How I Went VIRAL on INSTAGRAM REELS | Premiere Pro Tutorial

cheese so 13 million views at the time of recording this video you guys are crazy
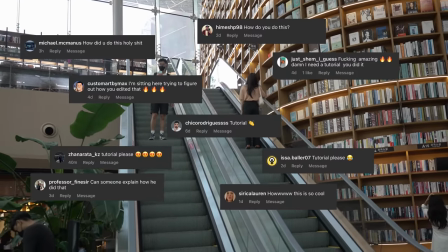and since so many of you wanted a tutorial i thought i'd give the people what they wanted so uh enjoy the video
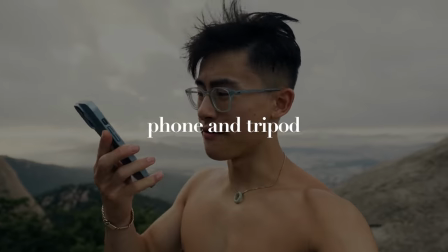all right so if you guys are wondering what the rail was shot on iphone literally literally simple as that. Camera app, nothing special. Luke can you back me up here? Facts. Facts. Alright so setting up the reel is pretty simple, you just need your phones and a tripod.
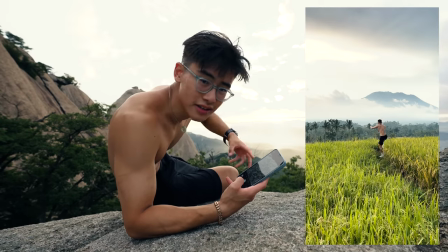Alright so firstly I need to shoot the bit where I was like jumping and doing like this. Just go into the video mode, make sure you're on 60 frames a second because you want to like do some speed ramping later on and then and just like hold your finger on if it works.
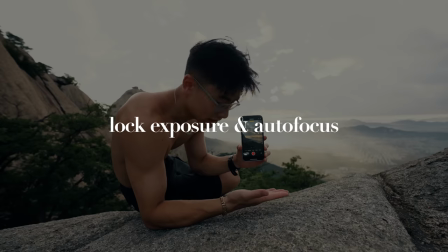Hold your finger on like the sky, because you want the sky to lock exposure. You want to lock the autofocus so it doesn't hunt when you're doing like all these jumping things.
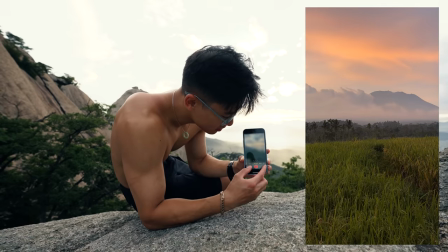And then when you do the time lapse, you're also going to do the exact same thing. So you're going to swipe over the time lapse, hold the sky, and then you shoot the time lapse. So make sure they're both the same exposure, locked in the same autofocus bit, and then you just merge them together in editing. It's actually quite simple. I shouldn't be famous. all right guys so once you're in premiere pro it's time to set up your timeline my sequence settings are 30 frames a second because i think that's what instagram likes
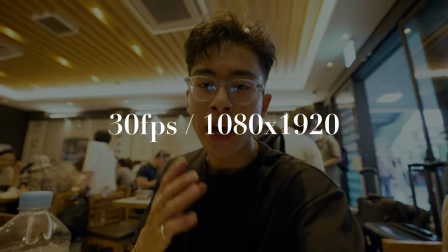the most it gives the smoothest playback on your phones when you're on instagram and also 1080 by 1920 because that is a vertical
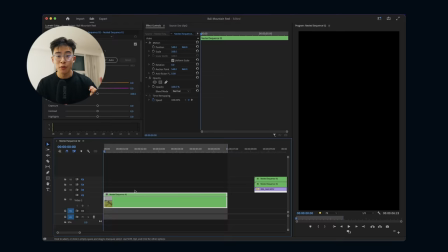frame because that's a vertical frame so step one i took my real-time running jumping shot and i put it into video
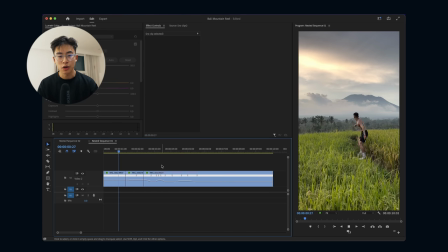layer one and what i did here is i speed ramped this clip that's why i shot it in 4k 60 frames a second so when i slow it down to 30 i get 50 speed so that's pretty cool i like to use speed ramping because it helps to confuse the viewers a bit more especially
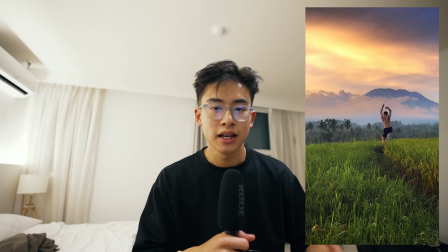when there's like a time lapse moving really quickly and i'm moving in slow motion um i got a lot of comments up people asking like oh how long did i stand there for in reality i was only there for like five
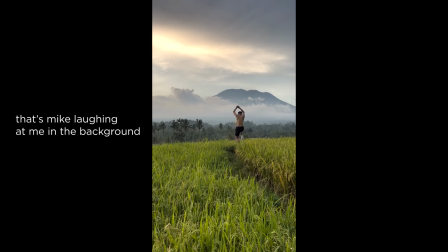seconds so
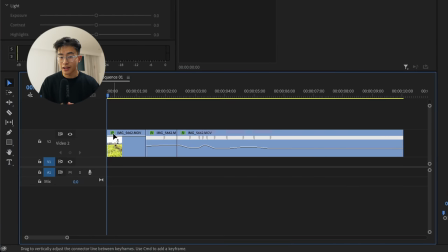to get to the speed ramp section you can just right click on this little square here and then go to time and then time remapping and then you can make your changes here.
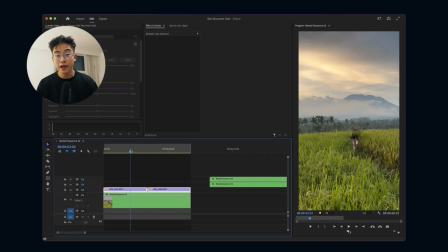Okay so step two I overlaid the time lapse clip on top of video layer one and video layer one is obviously the real time running shot and then I masked out the sky.
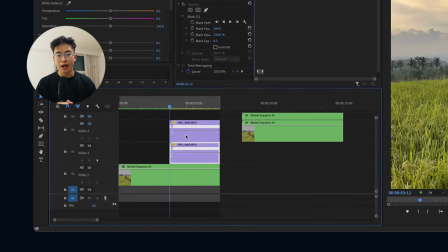Obviously at the beginning of the video the sky doesn't move so what I had to do was place the time lapse clip on the beat drop
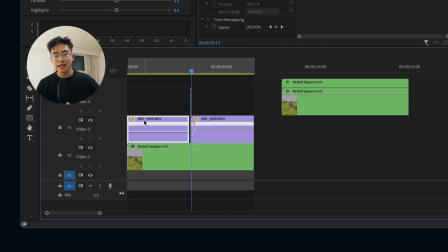and then add a frame hold at the beginning of the frame and extend that right to the beginning of the video so that the sky is completely
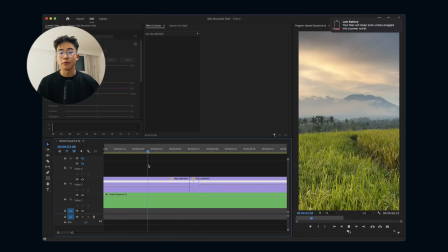static when the beat hasn't dropped and then when the beat drops it cuts into the timeline.
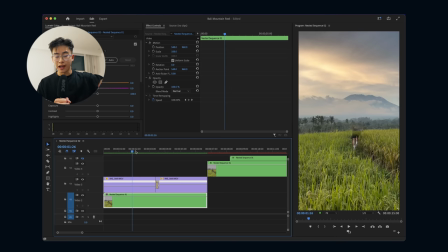As you can see here when I jump my head is covered by the clouds of the layer so what I had to do was duplicate the speed ramped clip,
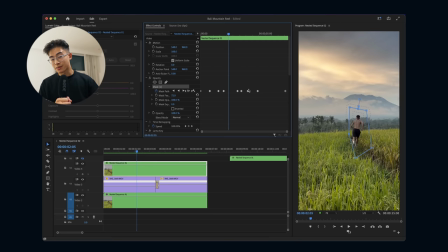put it on top of the sky time-lapse layer and then mask myself out only. However especially with the framing of this reel I made sure that when I was jumping and I was standing I wasn't like kind of in the clouds, my head wasn't obstructing any of the time-lapse. It'll make it a lot harder for me to mask myself out.
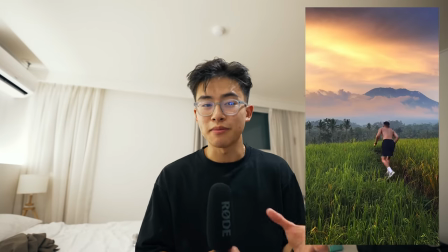This is the bit that I think confused people the most and made them think that I was standing out there for a very very long time. So to do this I had to color match my jumping bit to the actual sky time lapse.
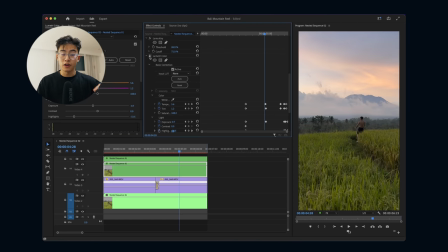I did this by flicking the layer visibility on and off of the lumetri color just to make sure that it matched the sky. You can see here in my effect controls panel that I've done a lot of key frames and this is just changing like the tint, the exposure,
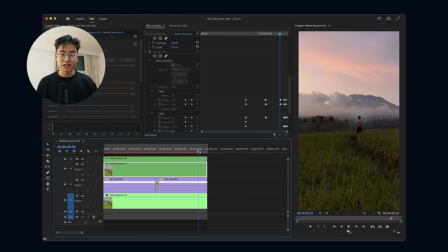contrast, shadows, just altering it to make sure that it matches the time lapse otherwise it wouldn't look very good.